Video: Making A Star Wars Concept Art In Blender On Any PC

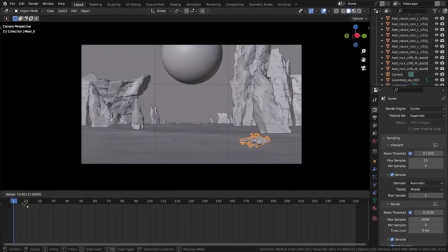(4:06)
Go on and add some keyframes to your speeder and move it a little bit forward.
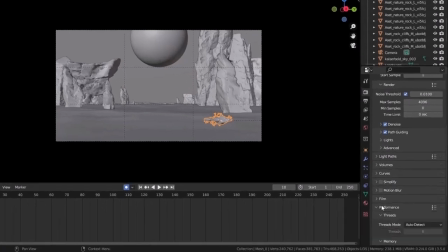(4:14)
Then in the render settings, turn on the motion blur and turn it down slightly.
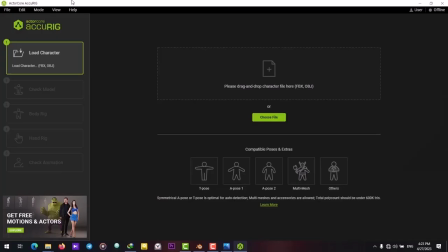(4:18)
In this way, our speeder has a sense of movement. You should do the same process with the clone trooper that we are going to import next.
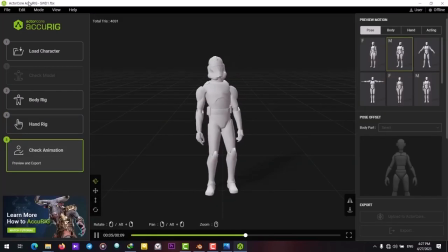(4:26)
I use the AccuRig software to rig the clone trooper that I downloaded earlier from Sketchfab.
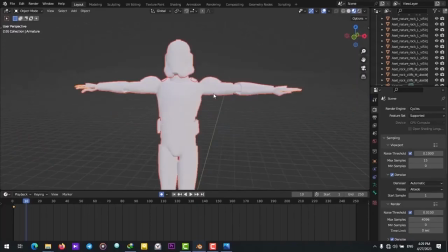(4:33)
You can use Mixamo to rig your characters. Then we will import the character back into Blender.
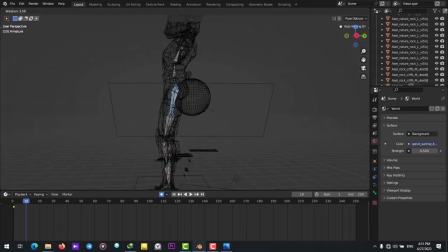(4:42)
Use the pose mode to pose this character manually and place him on the speeder. Make him kind of look like he's sitting on the speeder.
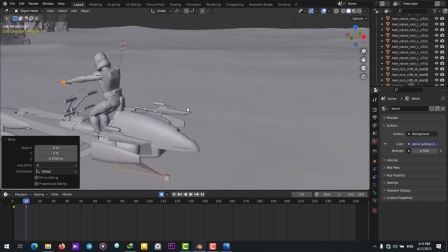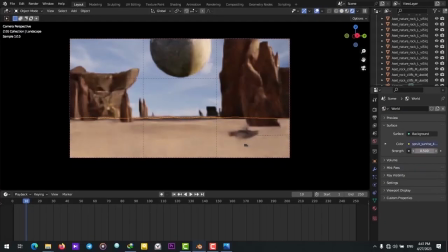(4:59)
Here I started adjusting the lighting a little bit to create some sort of feeling of sunset lighting situation,
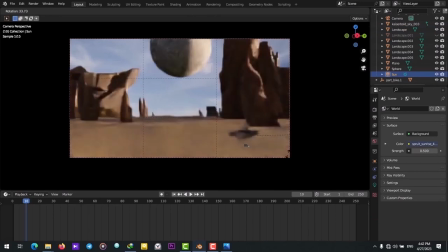(5:07)
because I think that would make our piece way more dramatic.
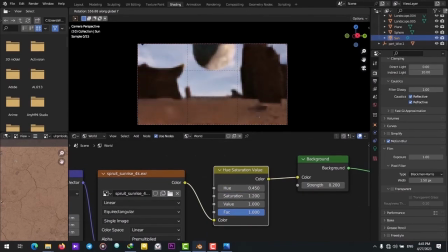(5:16)
Play around with the HDR and the sunlight to achieve the result that you have in your mind.
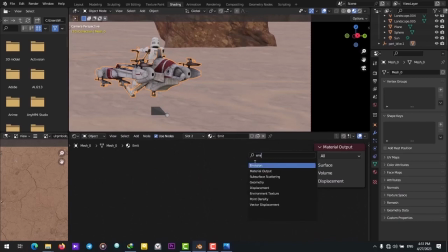(5:26)
You can also add two emission shaders to the back of your speeder's engines just to make them look more
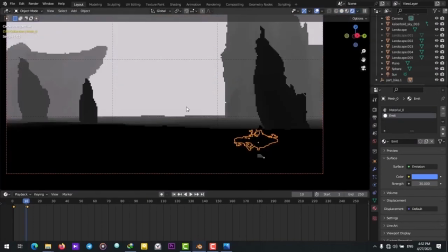(5:36)
sci-fi-ish, I guess. Then it is time to enable the render layers.
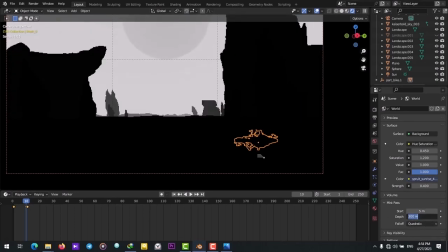(5:41)
Go on and enable the Z depth pass and the mist pass. We will use these passes in the Photoshop to create atmosphere.
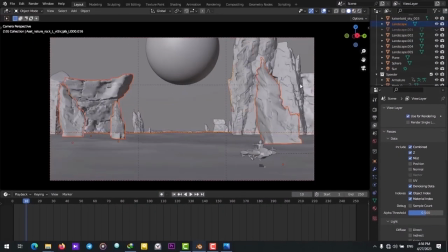(5:50)
That way we don't have to use volumetrics in our rendering. You don't really want to use volumetrics if you're rendering on a low-end PC. We want to separate the whole scene into three sections: foreground, midground, and background.
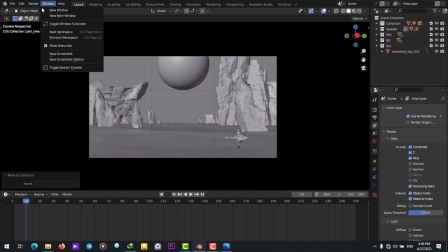(6:06)
Render the scene in separate layers.
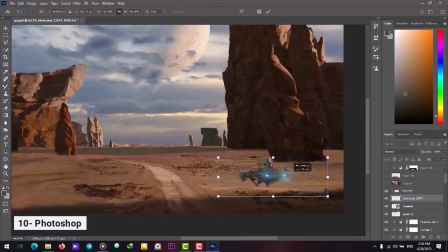(6:13)
Now it is time to take our layers into Photoshop. I'm going to go over some general steps.
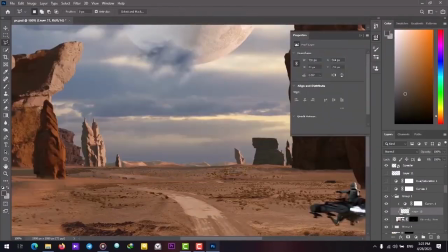(6:20)
As you see, I changed the texture of the ground and also painted some texture on the top of the rocks that we have in the scene.
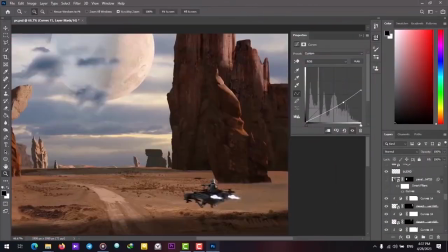(6:29)
I also tried a bunch of different sky textures until I found something that matches the scene.
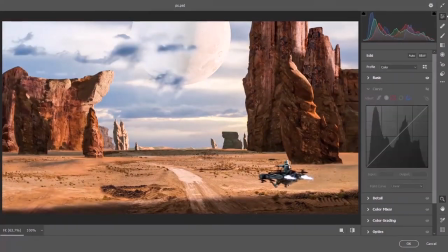(6:38)
I also used the mist pass to introduce some atmosphere into the scene.
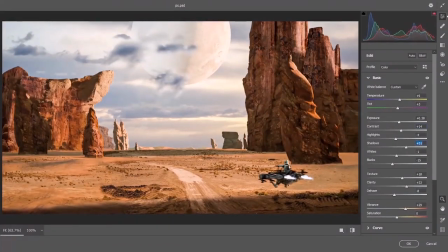(6:44)
After a little bit of tweaking and color grading, our final image is ready.
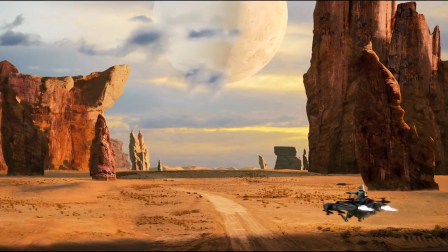Thank you for watching the video till the end. I hope you learned something new. Please do not forget to like and subscribe. This is a new channel and it would mean a lot to me. There's gonna be content like this every week, and I will try to improve the overall quality of the videos and the tutorials for you guys. I hope I see you in the next videos. Until another tutorial, goodbye and good luck.